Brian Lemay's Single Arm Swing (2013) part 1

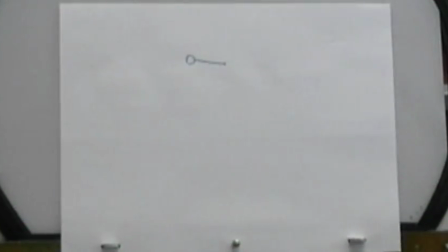[12:09]
all right, so this drawing is going to be drawing number 1.
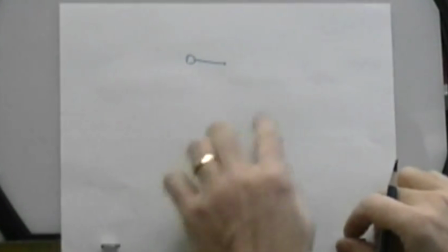[12:15]
And it's going to represent the extreme back position of the shoulder in our overall action.
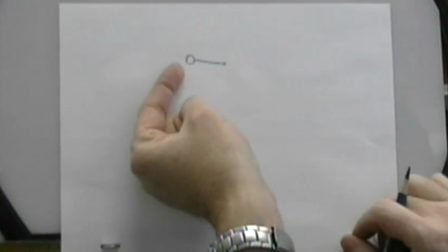[12:21]
So we're going to be swinging from this clavicle center point here. We're going to swing the shoulder forward and back towards us.
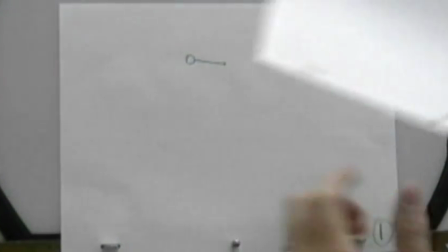[12:28]
And so this will be the extreme back position. And so we need a forward position on this.
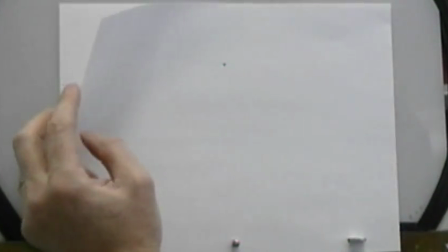[12:35]
So we're going to choose our clavicle point here. And we're going to bring the shoulder forward
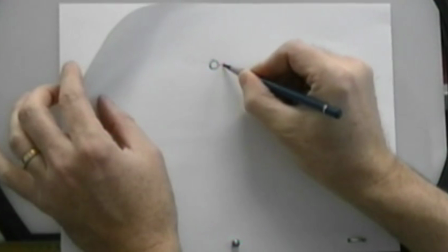[12:43]
to about here. So we're not going to take it beyond the center of the clavicle because we don't want to rotate our character around too far.
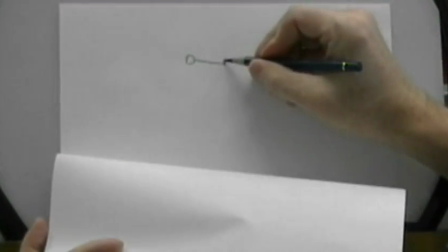[12:50]
Pretend that this line from this point here, the center of the clavicle, to the shoulder represents a plane.
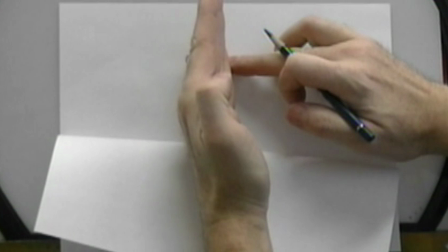[12:57]
And when this point rotates here on this point, we want to bring it across this way, but not to the point where it goes opposite, beyond.
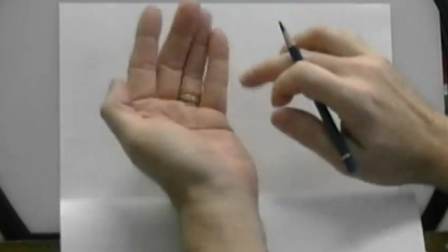[13:05]
All right, if you start getting that far beyond, then you're actually torquing the body just a little bit too far.
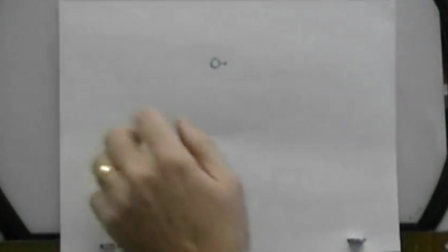[13:10]
It would require you to really twist the upper torso a little bit much. I mean, you could do it if you wanted to, but it's a little extreme.
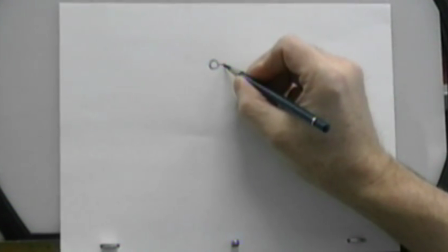[13:17]
So we're just going to keep it so that we can still see part of the clavicle here.
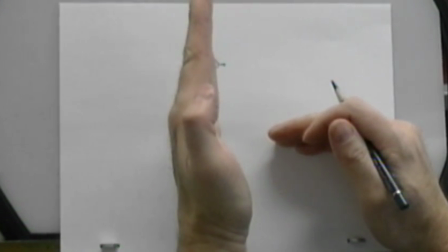[13:20]
And it's as though the clavicle is coming towards us on an angle like this, and in the previous one it's just being presented back like this.
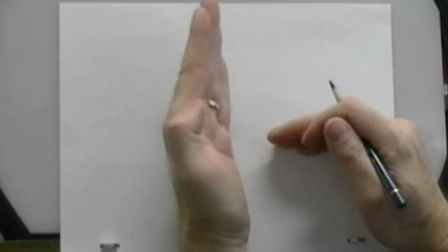[13:26]
So we're just getting this forward and back action like this.
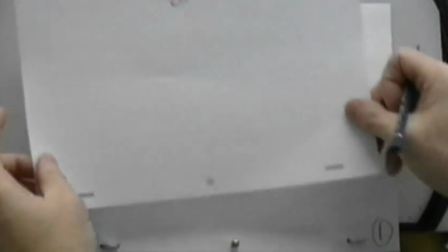[13:33]
So this is going to be our next extreme position, which is drawing number 9.
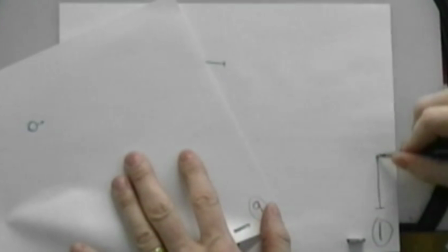[13:41]
Now, timing chart wise, we're going to have a timing chart over on the side here from 1 to 9.
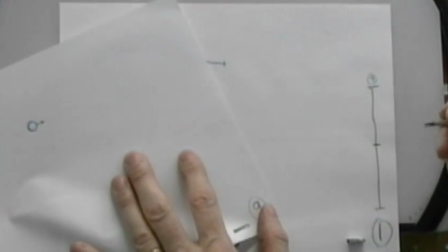[13:46]
We're going to have a halfway position, which is again our standard blocking for our timing charts.
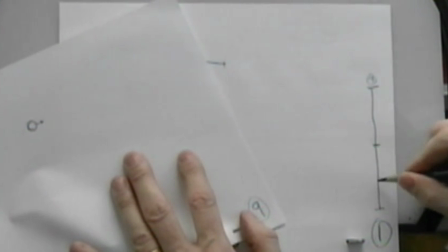[13:52]
We're going to place a halfway position here, and then we're going to slow in and slow out on both sides. So we're going to put halves or quarters in here. So now we have an evenly spaced series of in-betweens.
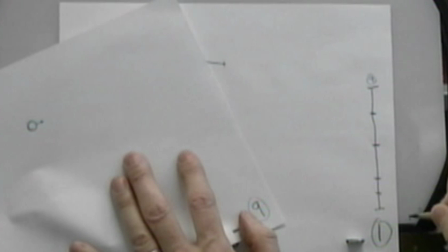[14:03]
So in order to put a slow in to the action, we're going to put a drawing over here, and a slow out would be a drawing over here. So our total number of drawings now is 1, 2, 3, 4, 5, 6. We're missing 7 and 8. So we need to put in 2 more. We're going to put another one in here and another one over here.
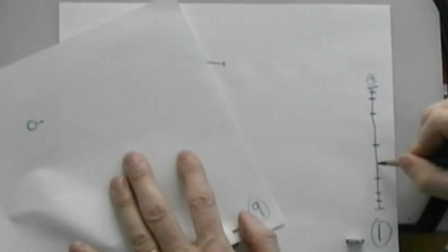[14:21]
So if we had put another drawing over here and one over here, that would have made it all evenly spaced. It would become mechanical. So we want to slow in and slow out on both sides.
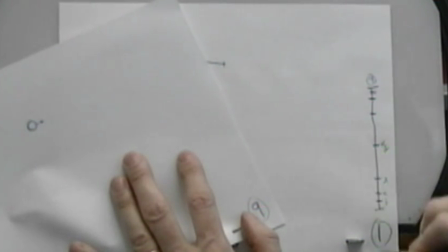[14:30]
So that now gives us number 2, 3, 4, 5 is our breakdown drawing, the halfway position, 6, 7, 8 into 9.
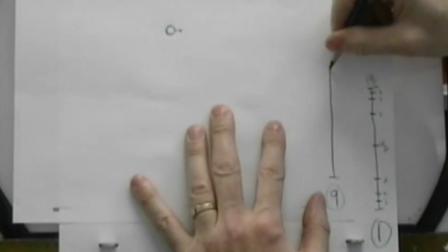[14:39]
And then from 9 back to 1, we're essentially using the exact same timing once again.
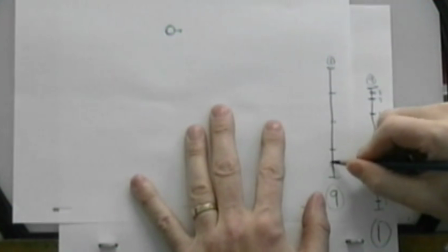[14:45]
So we're going to loop back into number 1 again, put our quarters in, eighths slowing in, and 16ths for the final slow in. So this will be 9, 10, 11, 12, 13 is our opposing coming back,
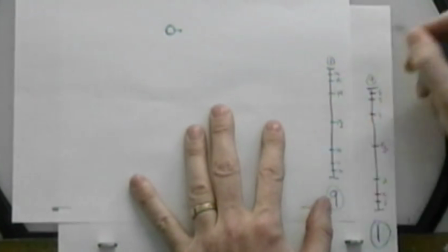[15:01]
14, 15, and 16. So that gives us our overall 16 drawing cycle from one side to the other.
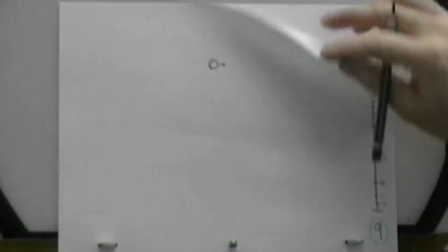[15:10]
So what we want to do now is we want to in between this.
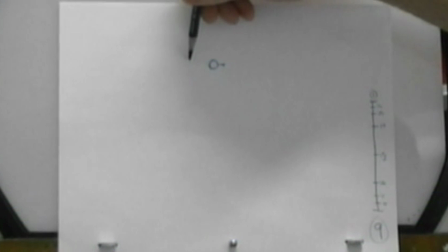[15:13]
So as I mentioned before, you can have a path of action that is basically just a straight line going between these two.
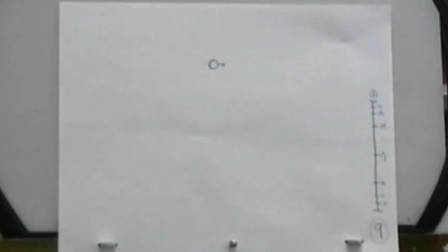[15:19]
Now here's the only difference
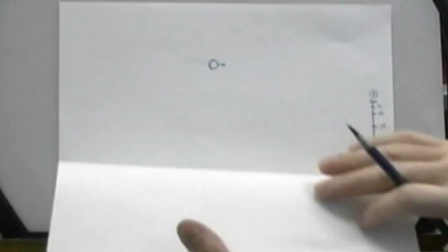[15:23]
between any piece of animation that you're ever going to do is it's how you choose to do your in-between drawing,
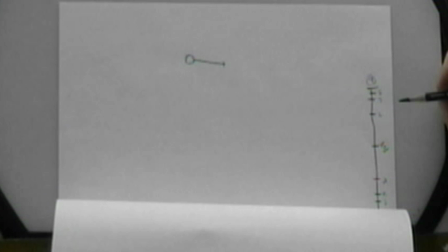[15:28]
how you choose your path of action to move from and to your different key positions.
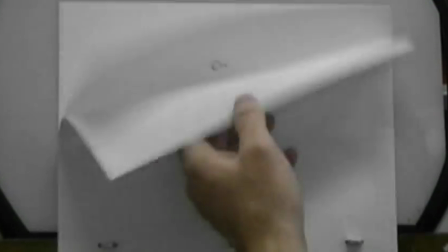[15:33]
So the options that we have are either a straight line. You can go from one point to another with a straight line like this.
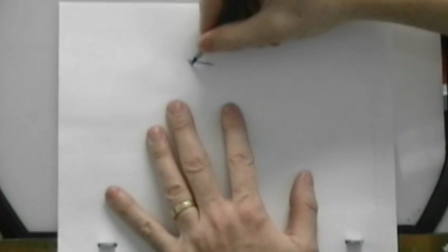[15:41]
You can do a C-curve where we loop it down like this, or we could loop it up.
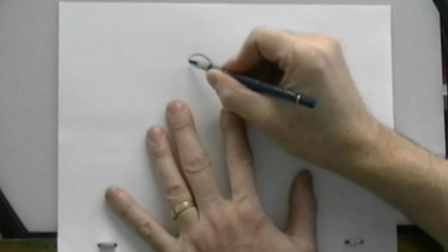[15:47]
So the clavicle goes up and over and then back and around this way, or we could go up and over this way and back this way on the same C-curve, right?
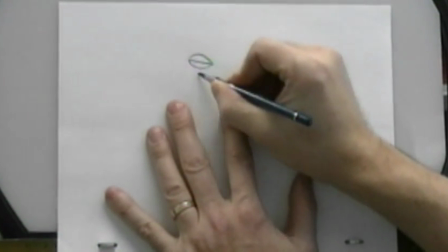[15:55]
Just back and forth like this. Or we could go down like this, swinging up, down, either side.
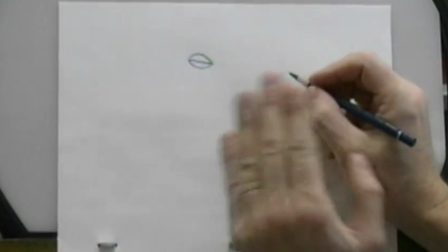[16:01]
You can choose to alter the curve so it doesn't have to be an equal curve on either side.
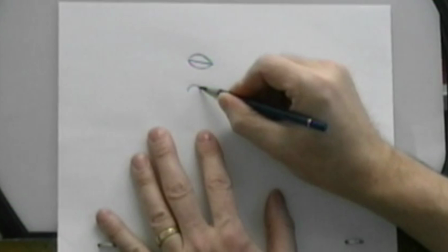[16:07]
You could have it go up like this and then come down hard like this. So that your high point is further back.